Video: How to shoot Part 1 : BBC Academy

I'm Sally Webb, a current affairs producer-director. It's here in the edit suite that you bring all the material you've shot and try and put it together in a way that makes sense for the viewer. In the next series of films I'm going to be showing you the conventions of directing, that is the way you should be filming, the shots that you should be getting to make life here a little bit easier.
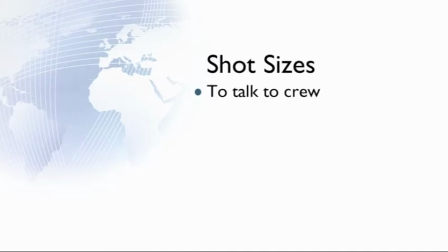Shot sizes to talk to the crew. You need to learn the names of all the shot sizes so that you can tell your cameraman what framing you want and how big you want your subject to be in the frame. To edit sequences you need lots of different shot sizes to be able to edit a sequence.
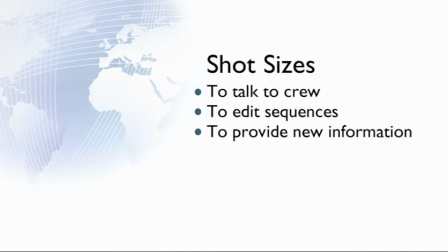To provide new information each shot size gives different information be it where someone is, what they're doing, who they are, what they're thinking. For scripting if you're talking about someone you want to see them.
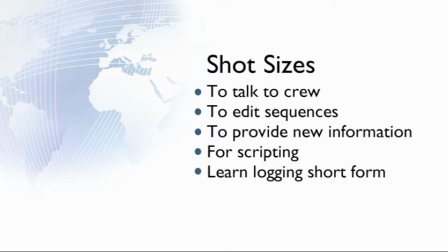Learn the short form for logging. Learn the abbreviation for each shot size so that you can log your rushes quickly and effectively.
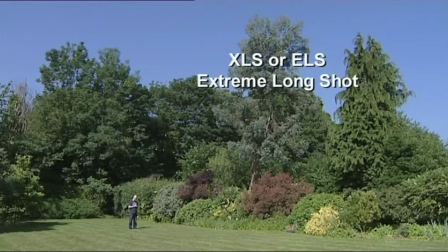In the extreme long shot the subject should be less than one-sixth of the height of the frame. This shot is frequently known as a geography shot because the subject is unidentifiable
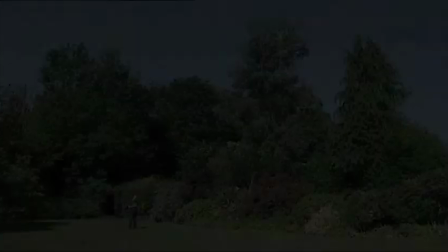and the environment of the subject is the important information that this shot is showing.
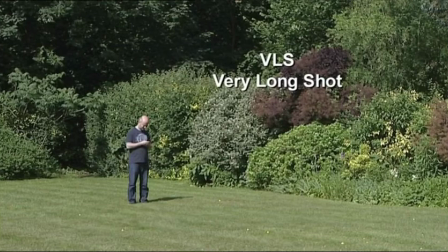For the very long shot the subject is about one-third of the height of the frame and again the environment is still an important element here. However you can discern the gender of the subject although any activity can't really be recognized.
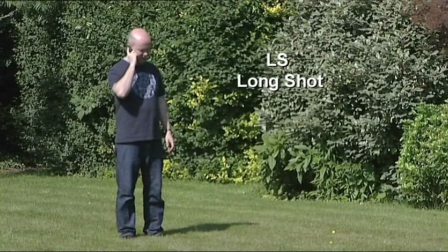For the long shot the subject covers the entire frame but there should be good headroom and footroom. The clothing is now recognizable, action can be seen, the The subject is now identifiable, but again the emphasis is still on the background, the context of the subject.
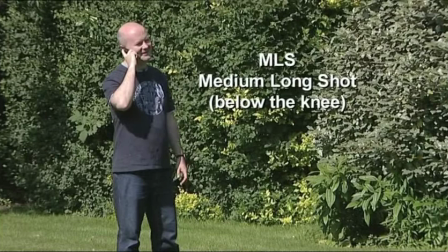For the medium-long shot, this example cuts below the knee and this is the appropriate framing if the subject is going to be moving.
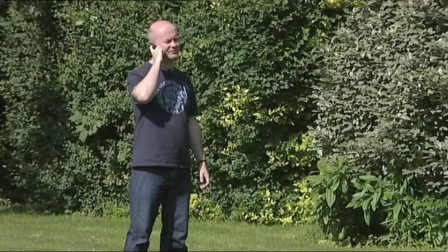It's a good shot size for filming activity, but you can't really see the eyes at this stage.
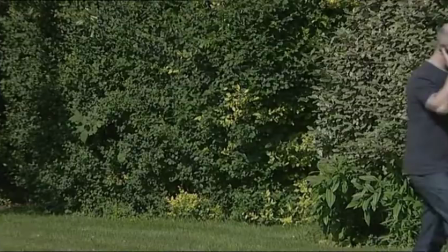Make sure you leave walking space if they're going to move.
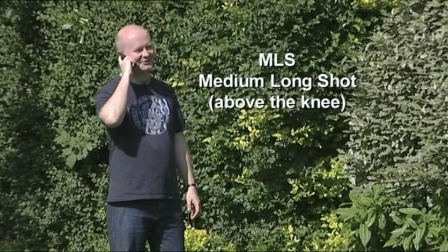This medium-long shot shows a cut above the knee which is a better framing if the subject is stationary but as you see when the subject
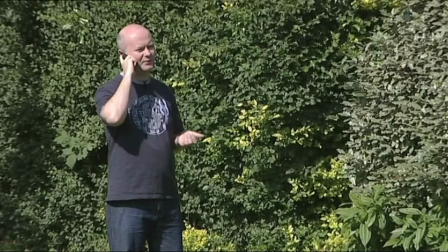moves it doesn't look as natural as cutting below the knee as you need to see a joint for movement there's a danger it'll look like a floating
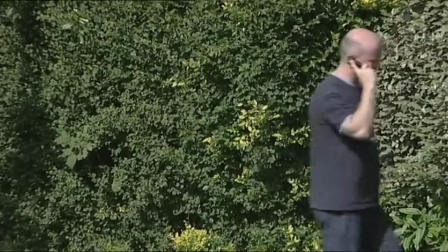torso if you can't see the joint
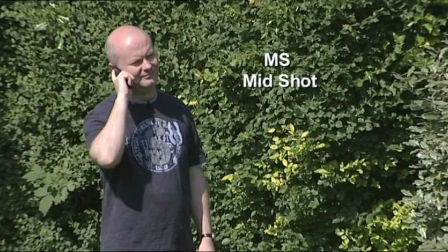The mid-shot cuts below the waist and is an excellent framing for activity as
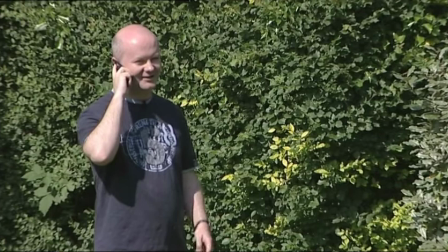the hands can be seen and so can the eyes which starts to give you more of an insight into your subject.
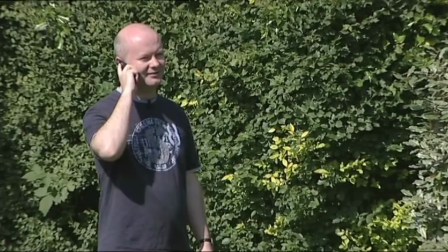Make sure there's good headroom and looking room. The focus is very much now on this person and what he's doing.
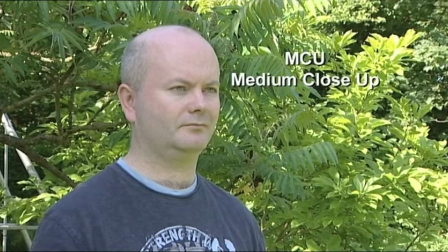The medium close-up cuts below the shoulder joint and is the perfect size for interviews.
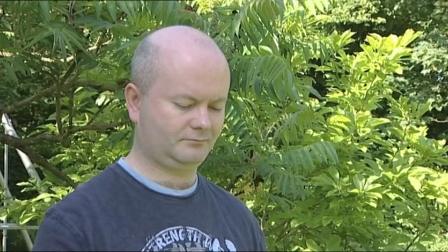The eyes are really visible. There's space for a name super or Aston without appearing to gag the interviewee, as frequently happens with tighter framings. The eyes should lie on the upper two-thirds line of the screen. As you can see, any activity with the hands is completely unseen.
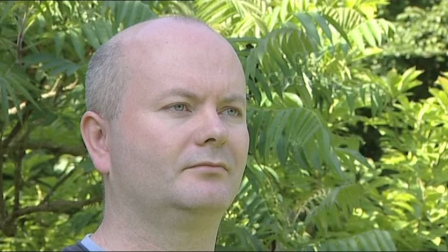The close-up cuts under the chin. The focus is very much on the eyes and mouth.
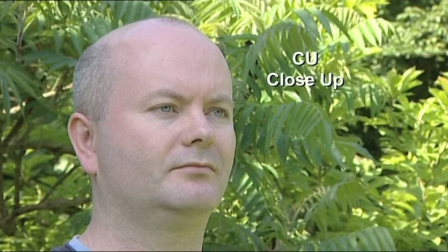This is a good shot size for really showing who someone is and what they might be thinking.
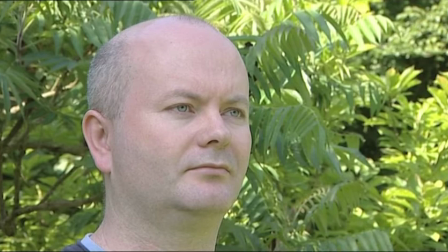But be careful if you use it for interviews that require a name super or Aston, as the interviewee will appear gagged.
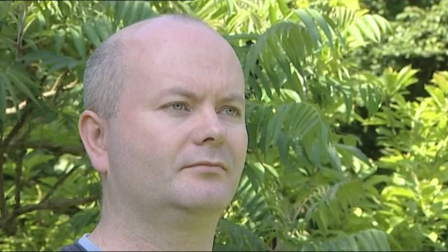They may also go in and out of shot as the framing's quite tight.
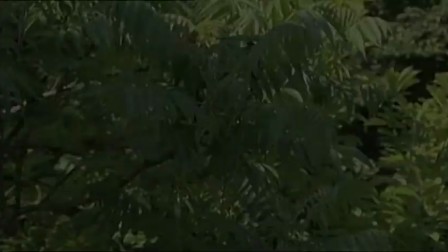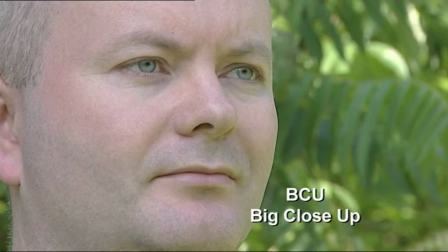The big close-up cuts the brow and chin. The eyebrows are now very prominent and any movement of the eyes is really exaggerated.
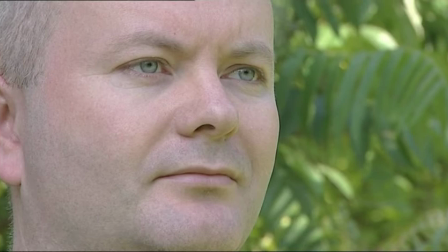It's quite an unnatural framing from the sense that to see someone this way in real life, you'd have to be extraordinarily close to them.
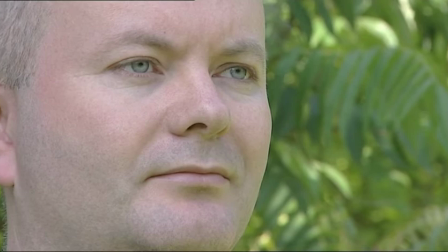But it can be very dramatic if that's the purpose. The same problems of gagging and moving in and out of frame apply if you use it for an interview.
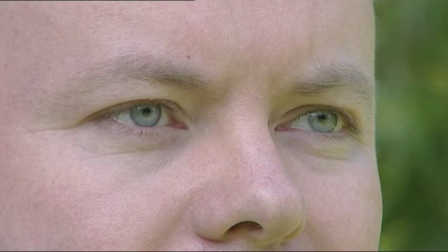The extreme close-up is essentially just the eyes and sometimes the nose.
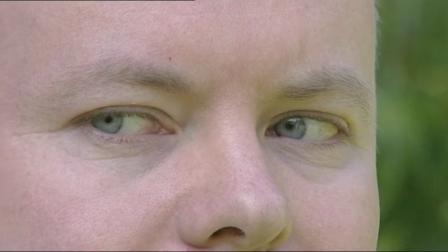The simplest movement is hugely dramatic and exaggerated. The subject can either look very sinister and quite comical.
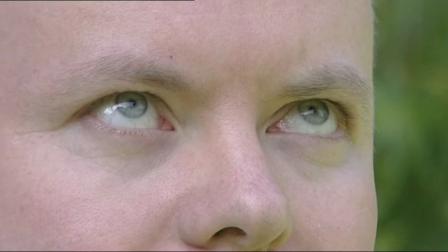It's the type of framing used in spaghetti westerns or comedies, but it can be quite distracting if used in an interview.
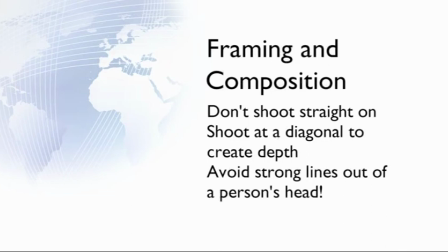Framing and composition. We have two eyes and see things three-dimensionally, but the camera sees everything two-dimensionally, which means pictures frequently lack depth. If you shoot things straight on, the picture can look flat, But if you shoot at a diagonal,
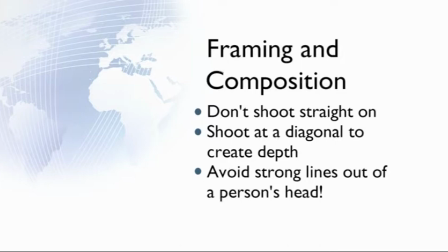you can play with perspective and create angles, which creates a sense of depth.
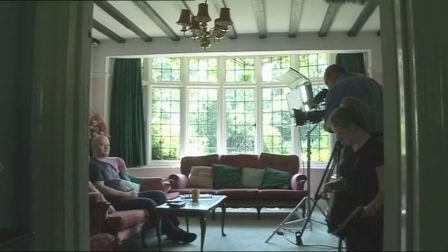So this is how not to shoot. The camera is straight in front of the subject, who's sitting on a sofa, which is right in front of a wall.
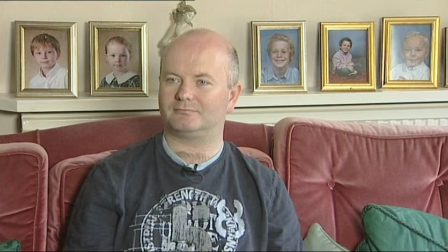When you look at this, the image is quite obviously lacking in depth. It's flat. There are lines coming out of the head. The statue looks like a growth on his head.
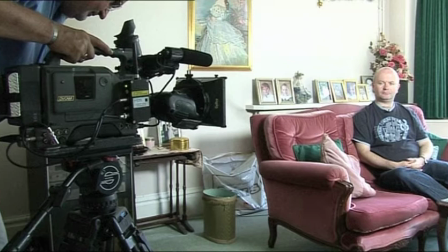He's centrally framed. It really is quite awful. Now if the camera moves to the diagonal and it's not that far away from where he was but you'll see the difference in the image is huge.
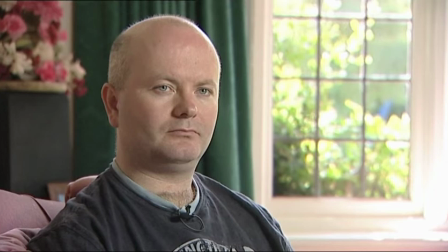Suddenly there's depth, there are no awful lines or growths, he has space behind him, he's much better framed and it's much more pleasant on the eye.
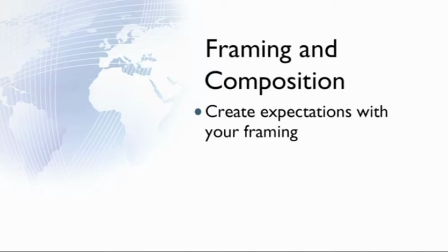How you frame a subject should not only create an expectation of what's going to happen or be seen next, it's crucial in storytelling.
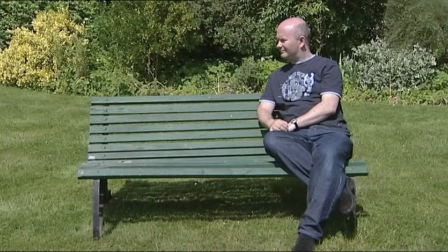The subject here is pretty centrally framed. There's nothing technically wrong with it, but it doesn't really create any expectation.
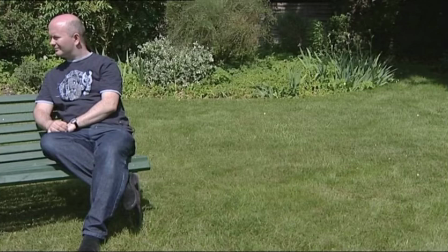We can't imagine what may be going to happen. But if you simply pan to the right and change your framing, look what happens. Immediately this suggests that someone is going to come up behind the guy, the audience is drawn into the story, and now has an expectation of what is going to happen next. This is storytelling by creative framing.
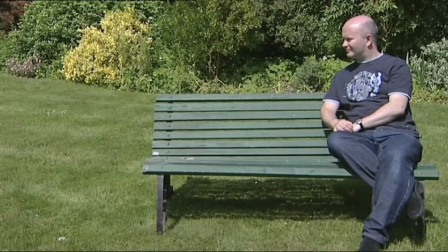Again, if it pans back to the left, the expectation is that either someone is going to come and sit next to him, he's going to leave, or that you're going to be showing what it is that he's looking at.
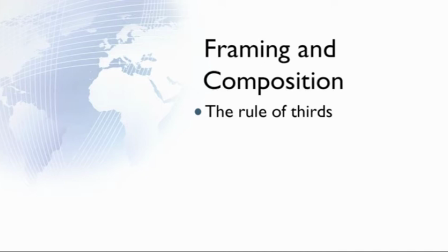The rule of thirds. This is a convention that also applies to photography and painting,
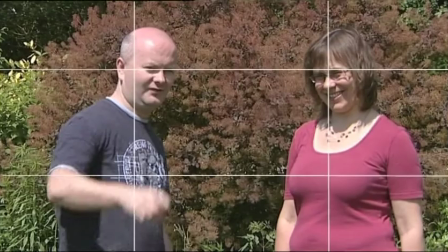which says that it's most pleasing on the eye if you place your main subjects at the intersections
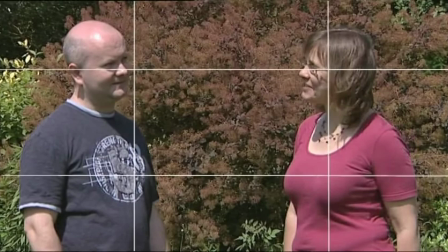of lines dividing the screen vertically and horizontally into three equal parts.
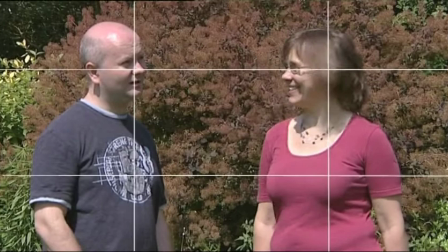It means that things don't get bunched all together in the middle with nothing at either sides or having things on the extreme edges with nothing in the middle.
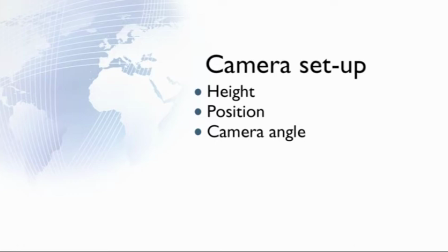Camera set up. You should be thinking about height, the position and the angle of the camera for each of your different shots.
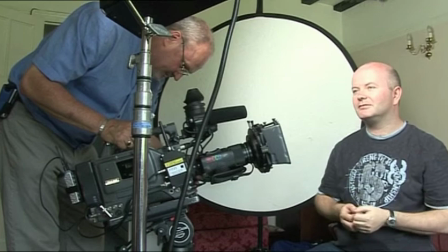So here you see the camera is below the eyeline. It's known as a low angle.
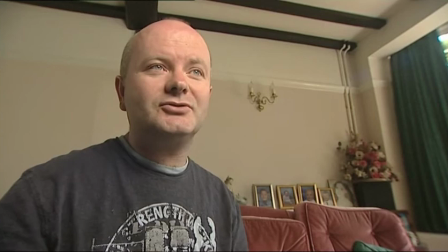When you film a low angle like this, the subject looks much bigger in frame. any hand action looks very big and exaggerated.
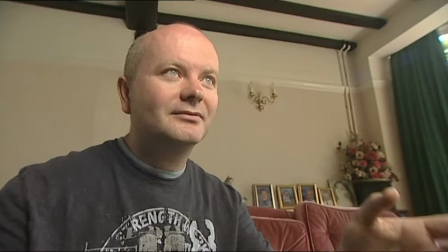By doing it this way you can make your subject look domineering and intimidating.
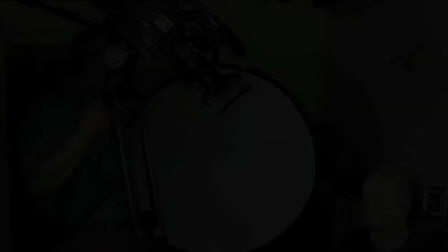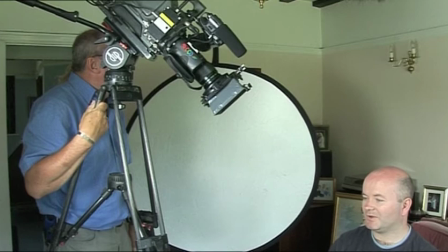So here you can see the camera is now above the eye line. It's known as a high angle shot.
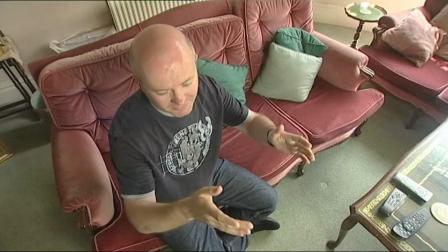The subject looks smaller, intimidated, alone.
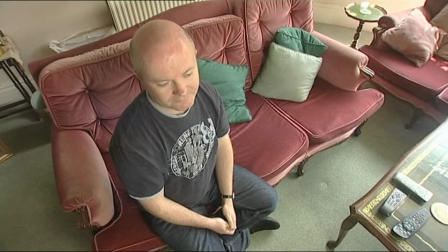It's good if you want a high geography shot you get the feeling of looking in on the room.
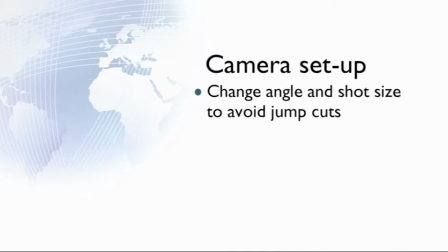If you don't change the angle of each shot then you're in danger of getting a jump cut so every time you change shot size change the angle.